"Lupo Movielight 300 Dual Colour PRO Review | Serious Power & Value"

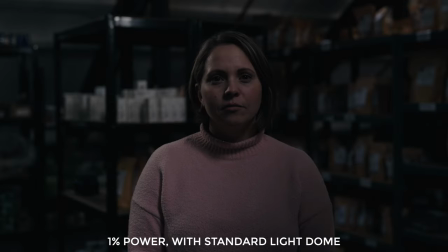[8:06]
Here you can see I've got the Lupo rigged up as a key light on camera right, however it's only at one percent power and I'm using the aperture light dome standard so obviously you're not seeing anything,
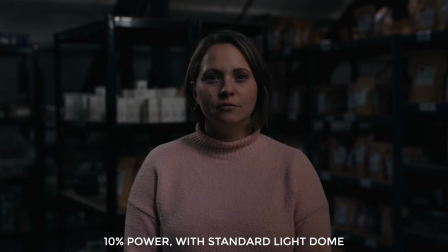[8:17]
it just can't get through those layers of diffusion. At 10% we get a lovely soft glow on the side of our subject's face and by the way I've also got a very soft hair light just off camera left as well.
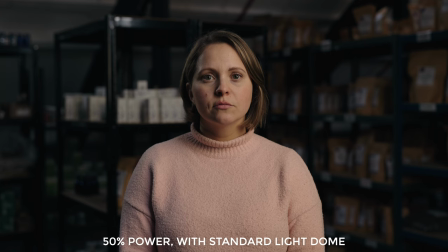[8:29]
Jumping up to 50% and we can really start to see the power of this light. The light dome is about two meters away from our subject, we can see some really beautiful diffused shadows on her face and then stepping up
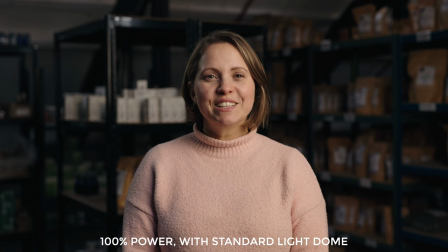[8:42]
to full power you can see our subject squinting a bit because it's pretty bright.
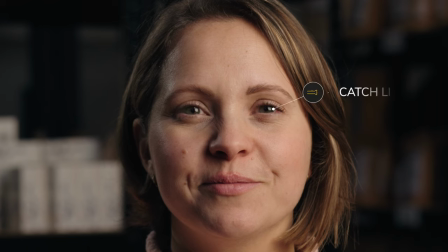[8:46]
We can also see the nice effect of having the dome reflect in her eyes which is doing the job of a catch light.
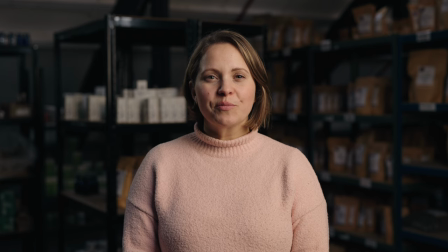[8:52]
So nice quality from this light but also this really shows the importance of having good diffusion to go with it.
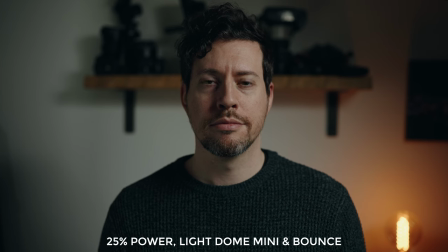[8:58]
Next I've got it on myself with the light dome mini and a bounce and what I'm gonna do is step up in power whilst adjusting the exposure of my camera. I just thought it would be interesting to see the effect that different powers had on the balance within our scene.
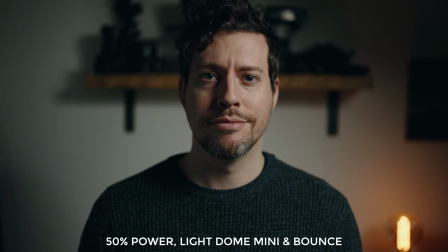[9:12]
Now at 50% and it definitely looks a little more moody. I definitely prefer the diffusion you get from the standard light dome but the light dome mini is commendable still. Stepping up to 75% has seen a jump in our contrast again. The bounce that I've got off camera left is doing a good job of keeping the shadows on the darker side of my face from going
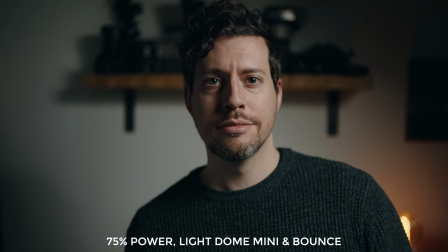[9:30]
too dark and I should also say that I'm using the honeycomb grid with the light dome mini.
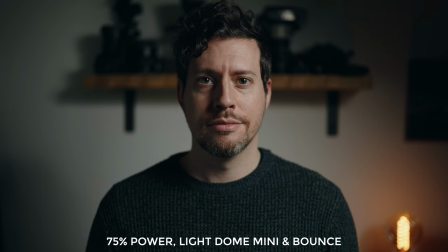[9:35]
I just love the dramatic effect it gives.
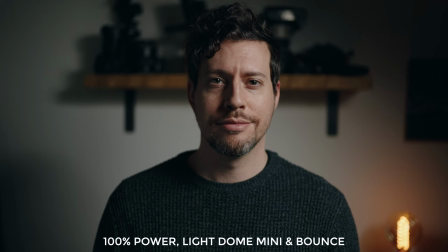[9:38]
And then at 100% and you can't tell but I'm really trying not to squint at this point everything in this scene has become more amplified. We've got more contrast, more of a natural vignette around me. So I look pretty chuffed in this scene and that's because I am. Earlier in this video I asked the question why on earth would you need this kind of power and the first and most obvious one for me is to use better and more diffusion.
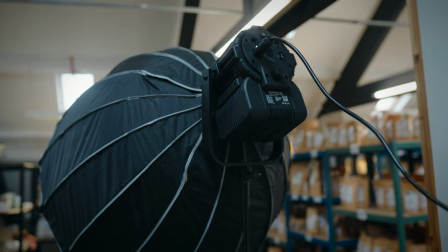[10:04]
The more layers of diffusion you use the more power you're going to need to achieve the
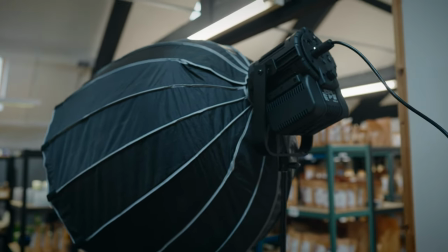[10:09]
desired brightness level but also the softer and more lovely the light looks. For what I do loads of power is really useful and in particular for doing product b-roll.
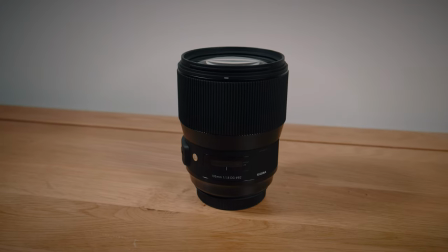[10:20]
Believe it or not when I film my product b-roll clips I'm stopping the lens down quite a bit, often to you know f11,
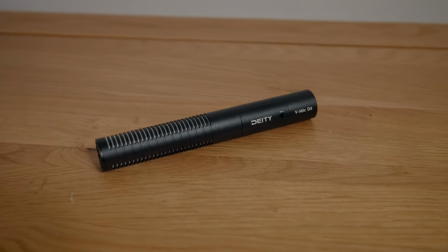[10:27]
f16, so really I need loads of light for that and in particular when I shoot macro b-roll which I do quite a bit as well. You know how razor thin your depth of field can be with using macro lenses
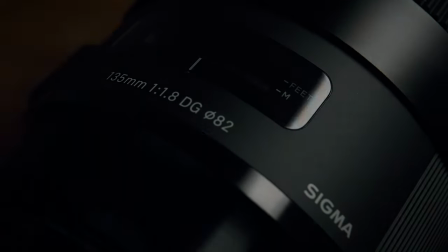[10:41]
so I really do need to be a sort of f16 or smaller aperture. So honestly it's the more light the better. You know the same thing goes for shooting in high frame rates.
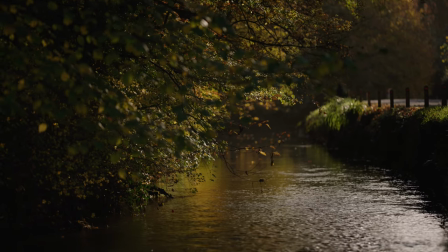[10:53]
The faster your frame rates, the faster your shutter speed needs to be, the more light you need. You know I can see those guys out there on YouTube that doing things with the Phantom high-speed cameras. I can see them using the Lupo with the hyper reflector full blast and they might have enough light. In terms of value the closest comparison is probably the Aputure 600x and the Lupo as I mentioned is half the price but I really do have to mention that the 600x has additional features like Sidus Link and the included v-mount battery slots. But if you're not bothered about those extra things and you just need a ridiculously powerful operationally super simple product, the Lupo crushes the 600X when it comes to value. Now it's time for the pros and cons and I'll start with the pros because I'm a glass half full kind of guy.
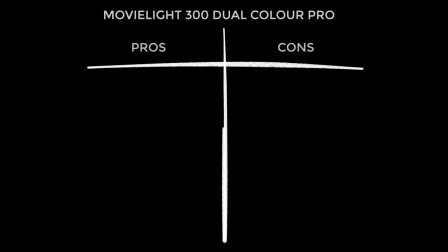[11:47]
So firstly it's all relative but I would say the Movielight 300 Dual Color Pro offers jaw dropping value for money. This becomes even more obvious when you start looking at alternatives. The build quality is really noteworthy and it's super lightweight considering it's an all-in-one unit.
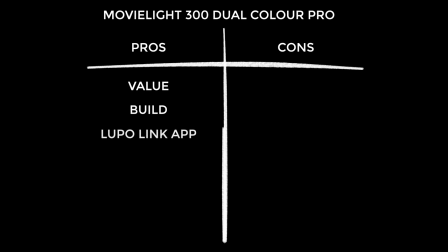[12:02]
The Lupo Link app is pretty great. I'd say this should be the primary way that people use this light. It's really simple to operate and I appreciate that, especially using the Lupo Link app.